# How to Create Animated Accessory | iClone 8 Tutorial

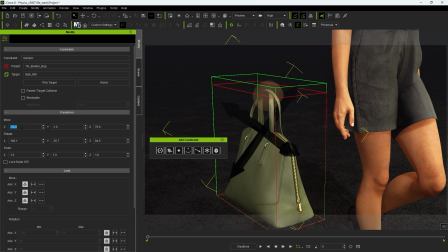(8:15)
We want to ensure that our constraint dummy is focused on the handle of the bag where we'll be swinging from.
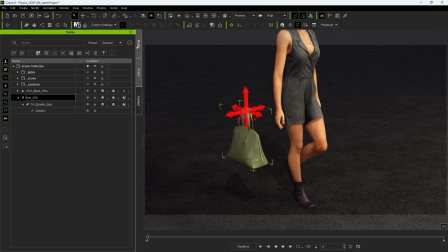(8:22)
To test the initial constraint result you can use the prop puppet tool but as you can see we won't have any rotation yet since we need to set the constraint parameters.
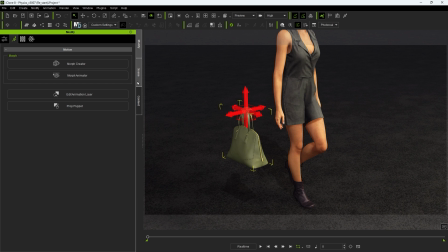(8:37)
So with the constraint selected we can go into the limit section and enable some rotation values for the X and Y axes. We want to keep these fairly low unless we want the bag to swing around like crazy.
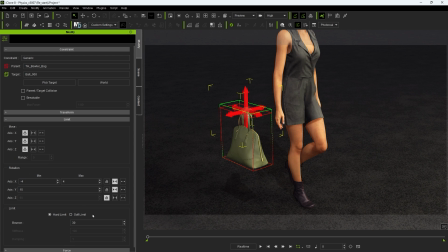(8:56)
It's important here to enable soft limit so that the movement is not too sharp when the bag hits the rotation limit.
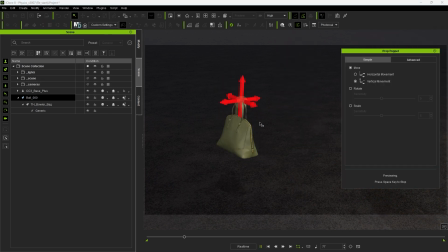(9:05)
Now when we test it out we get a successful result so we can proceed to attach our dummy to the hand and adjust the position accordingly.
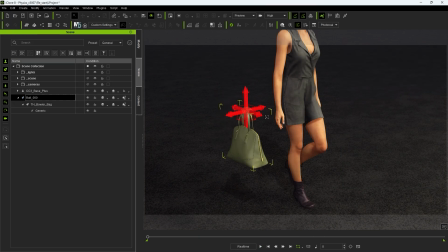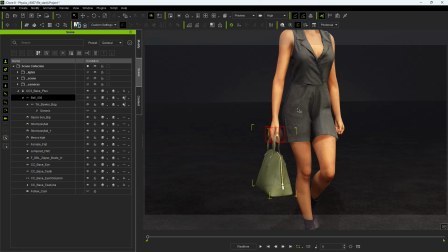(9:22)
We can also use the Edit Motion Layer tool to tweak the hand gesture position to grasp the bag handle.
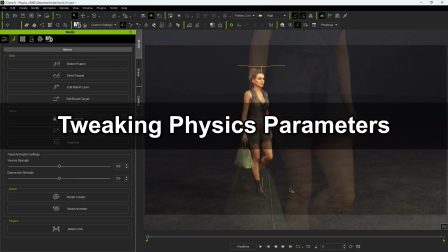(9:30)
You can see upon our initial playback that the movement still looks too stiff,
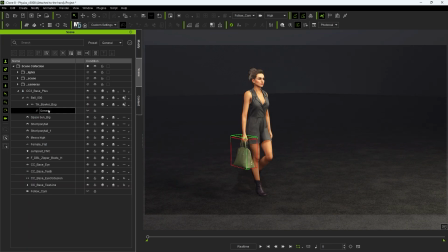(9:34)
so let's once again go into our constraint parameters and adjust the stiffness and damping values to allow for a more natural swing result.
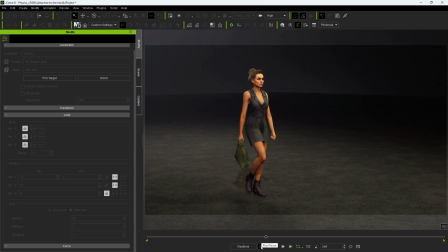(9:47)
Another thing we can do to improve the result are the physics properties of the bag itself. In this case, giving it a bit more mass and upping the damping value will soften the sway of the bag further.
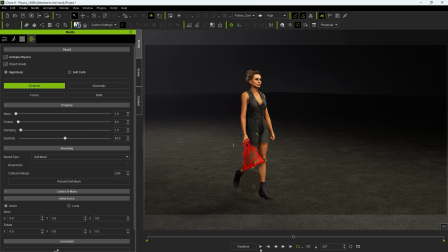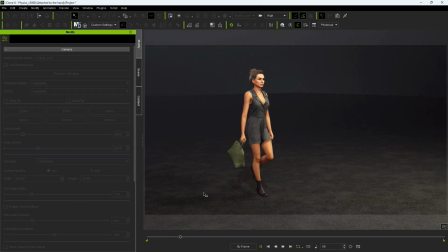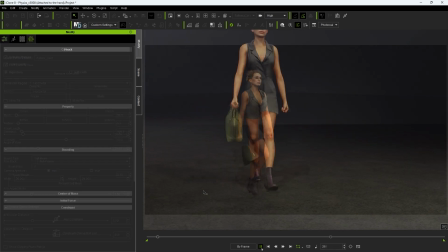(10:10)
If you encounter a result where the bag mesh is penetrating the character's leg,
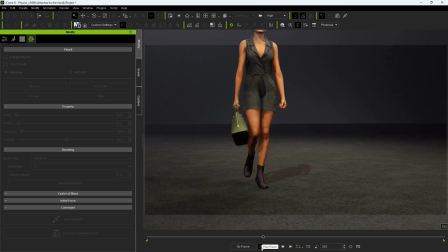(10:13)
be sure to go into collision shape with your character selected and enable a collision shape for the thigh and calf.
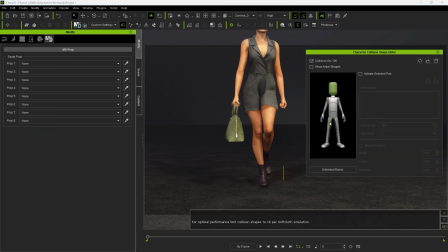To save resources, we can disable the head one. Ensure that the margin values are also not too big for more accurate results.
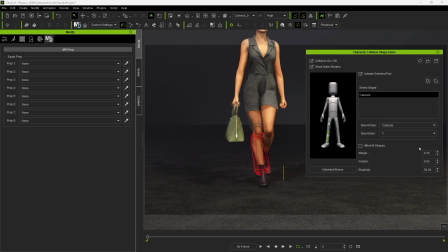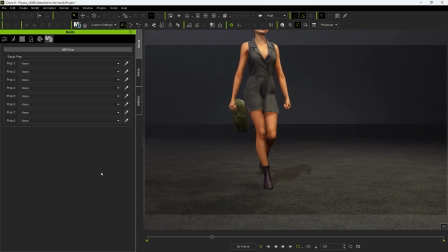(10:41)
If the bounce is too large, you can tweak the positioning of the arm to have it further away from the body using the edit motion layer tool.
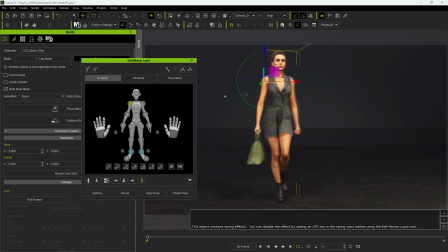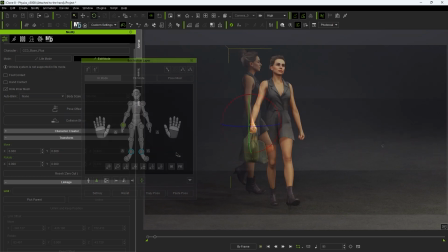(10:56)
Now we have a decent result.
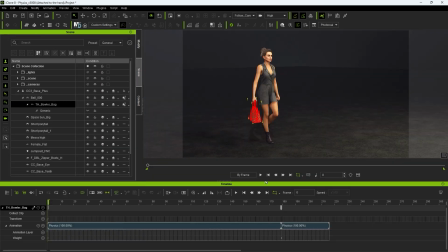(11:01)
When playing back with physics enabled a new clip will be recorded each time to the physics object.
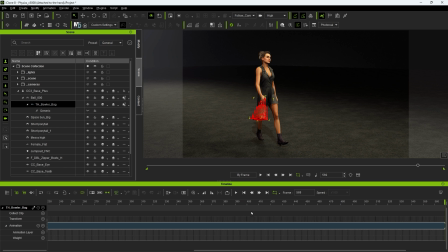(11:07)
If you're happy with the recorded result be sure to disable the physics on your objects so further playbacks don't re-simulate and overwrite this clip.
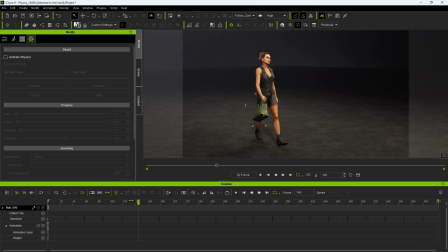(11:19)
Once we're happy we can repeat the same process and save the MotionPlus file.
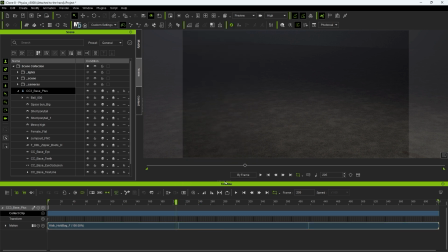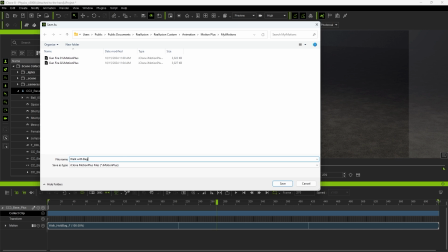(11:30)
Since our bag accessory didn't originally include the ball dummy we need to save its mesh as well.
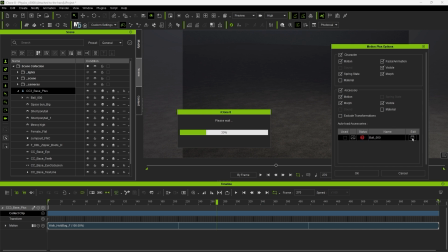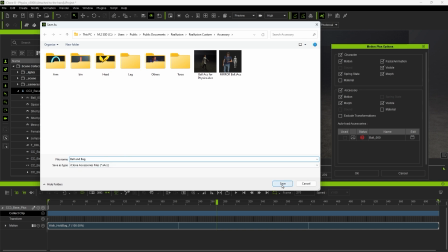(11:41)
After that, we can reapply the motion to any other character and get the same physics simulated result.
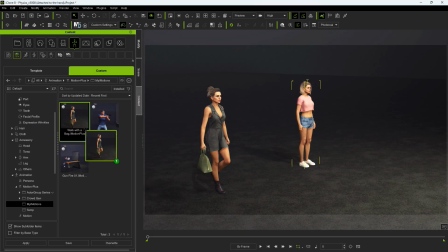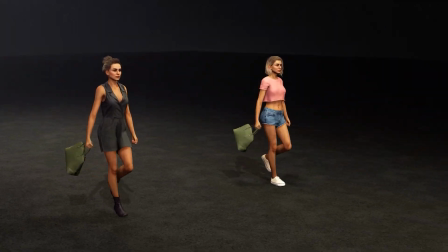(11:53)
That's it for this tutorial guys, thanks for watching, and I'll see you in the next one.